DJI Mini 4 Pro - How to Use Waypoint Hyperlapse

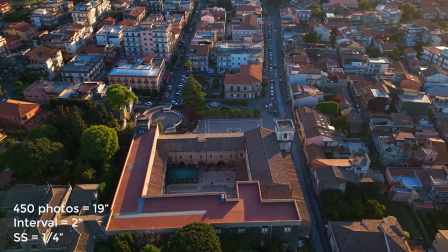241s
At this interval, the shortest value available for shutter speed is 1/4 of a second, as the camera needs some time to buffer each shot.
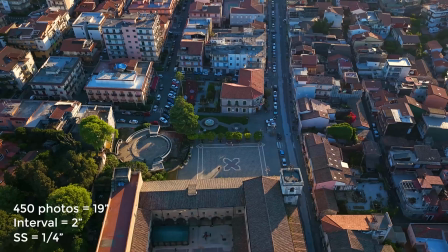250s
As we will see later, a good shutter speed value is 1 second.
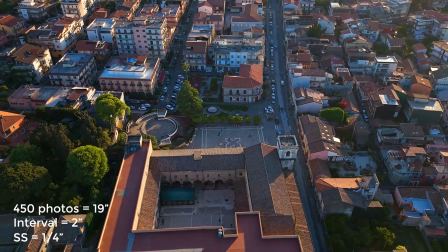255s
At 1/4 of a second, the movement is not perfectly smooth, but still acceptable.
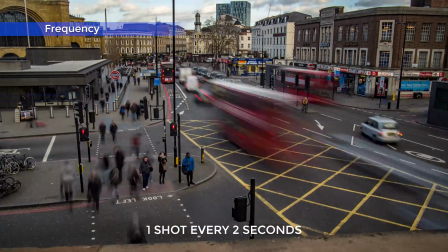262s
An interval of 2 or 3 seconds works well when the moving elements in the scene are people walking, cars, or other vehicles.
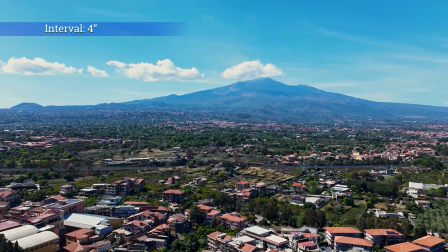272s
When the movement is mostly in the clouds, an interval of 4 seconds is preferable.
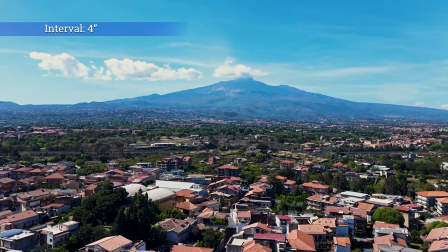277s
However, at this interval in 15 minutes, we can only take 225 photos.
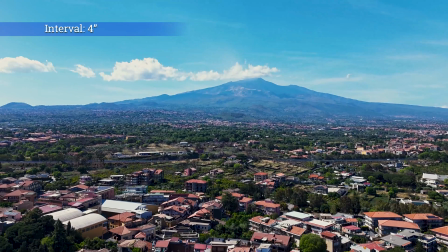283s
Therefore, we must compromise on the length of the hyperlapse, which will be a bit more than 9 seconds.
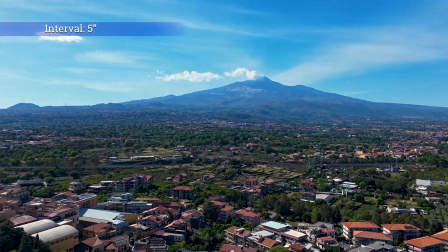293s
We can even choose a 5-second interval for a more dramatic cloud movement,
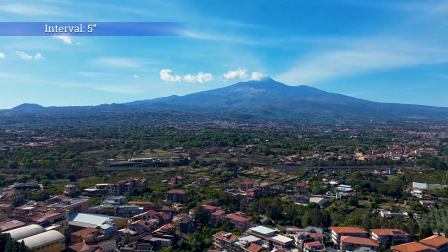300s
but the movie will be shorter at about 8.5 seconds. You may have noticed that, unlike the other modes, Waypoint has no setting for speed. In this mode, the pace of the flight is automatically adjusted based on the distance traveled and the length of the short movie. The longer the distance, the faster the aircraft will fly.
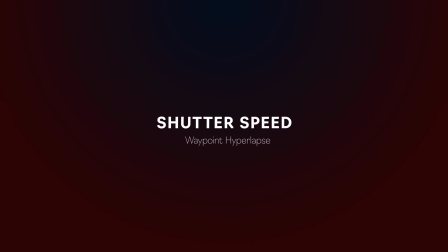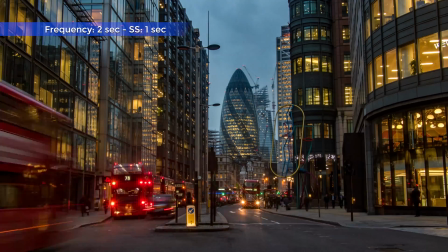329s
The most important variable to master for epic hyperlapses is shutter speed value, to achieve the correct amount of motion blur.
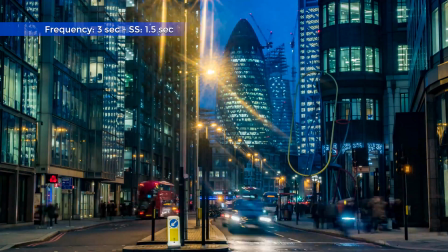338s
I have described in depth the importance of motion blur in many videos.
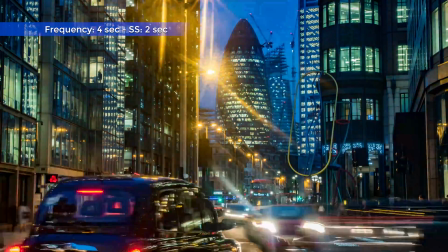343s
If you're serious about time-lapses and hyperlapses, I suggest watching my specific video by clicking on the link on the screen.
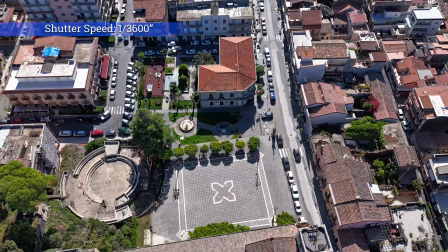353s
I will quickly show you some clips made at different shutter speed values to show how important motion blur is.
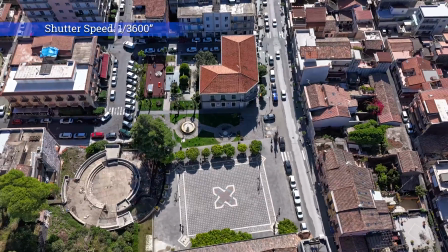363s
This one was taken without ND filter at a very fast shutter speed of 1 over 3600 of a second.
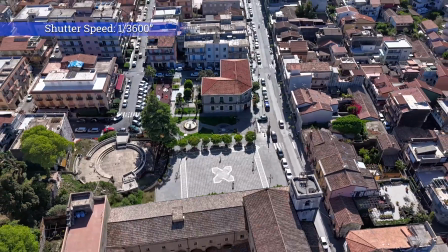371s
This is a mistake that many users make when they start.
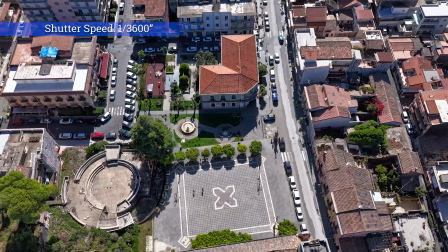376s
The movement of the cars is extremely jumpy, nowhere near what we would see in real life.
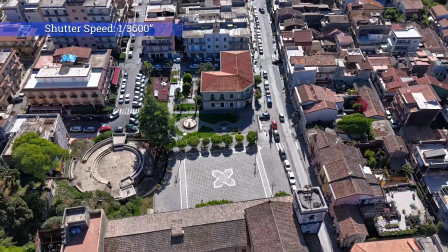382s
Simply painful to watch. A disaster.
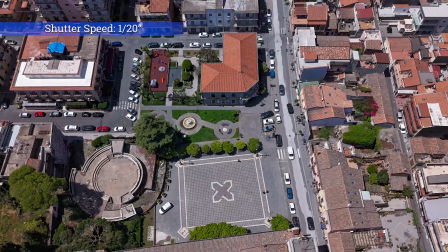387s
The next one I put an ND filter, but it is not strong enough for the light conditions.
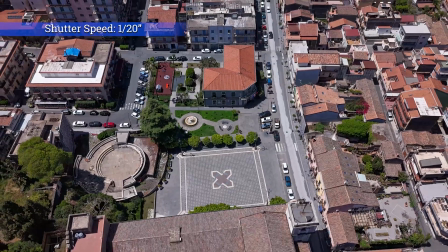392s
The shutter speed value is 1/20th of a second.
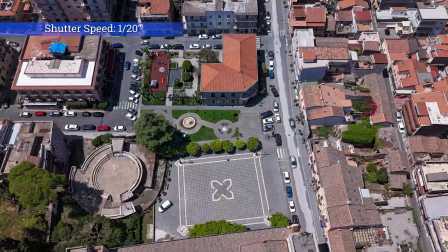398s
The result is marginally better, but still unusable. The movement is way too jumpy.
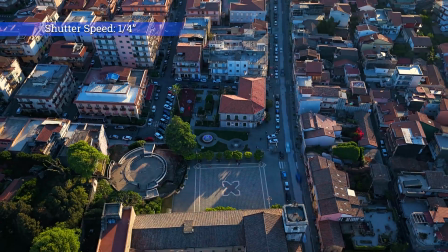410s
For this one, I choose an interval of 2 seconds for a longer short movie.
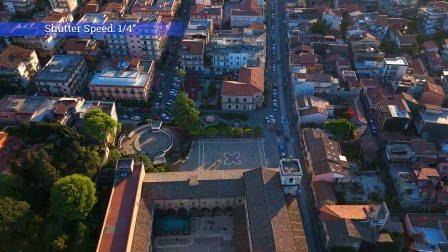414s
I have the correct ND filter, but with this interval, the slowest shutter speed available is 1/4 of a second.
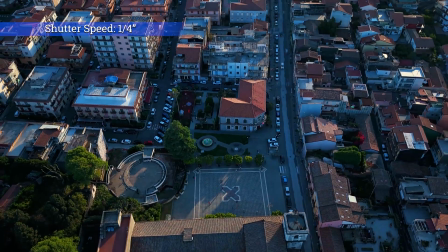425s
In the resulting clip, we start to see a bit of motion blur.
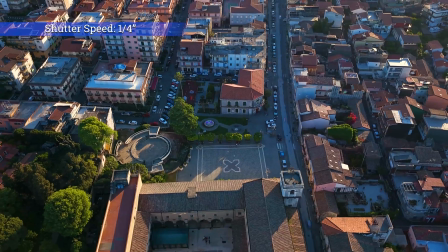429s
The effect is not exactly what I aim for, but it can be considered acceptable.
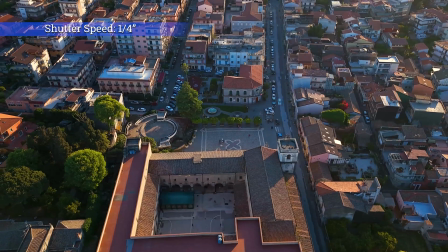435s
We are trading off some motion blur for some extra length in the hyperlapse.
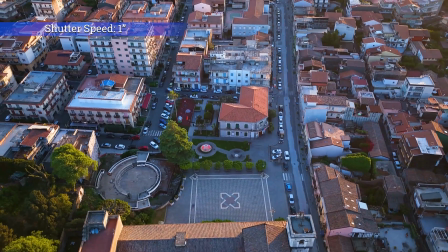441s
In this one, I set the interval of 3 seconds and I put an ND filter of the correct value to use a shutter speed of 1 second.
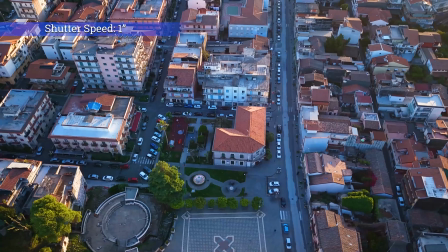450s
To simplify, we can consider 1 second as the most suitable shutter speed value for drone hyperlapses.
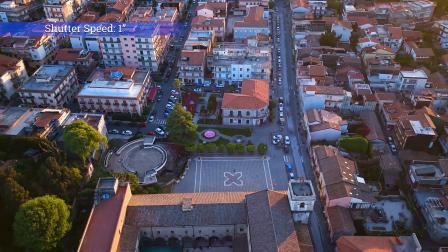457s
As you can see, the movement is now very smooth and the hyperlapse looks much better. A set of ND filter is crucial to apply a specific shutter speed value in different light conditions.
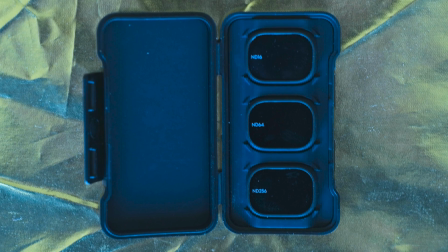477s
I have a set of 3 filters made by DJI with ND values of 16, 64 and 256.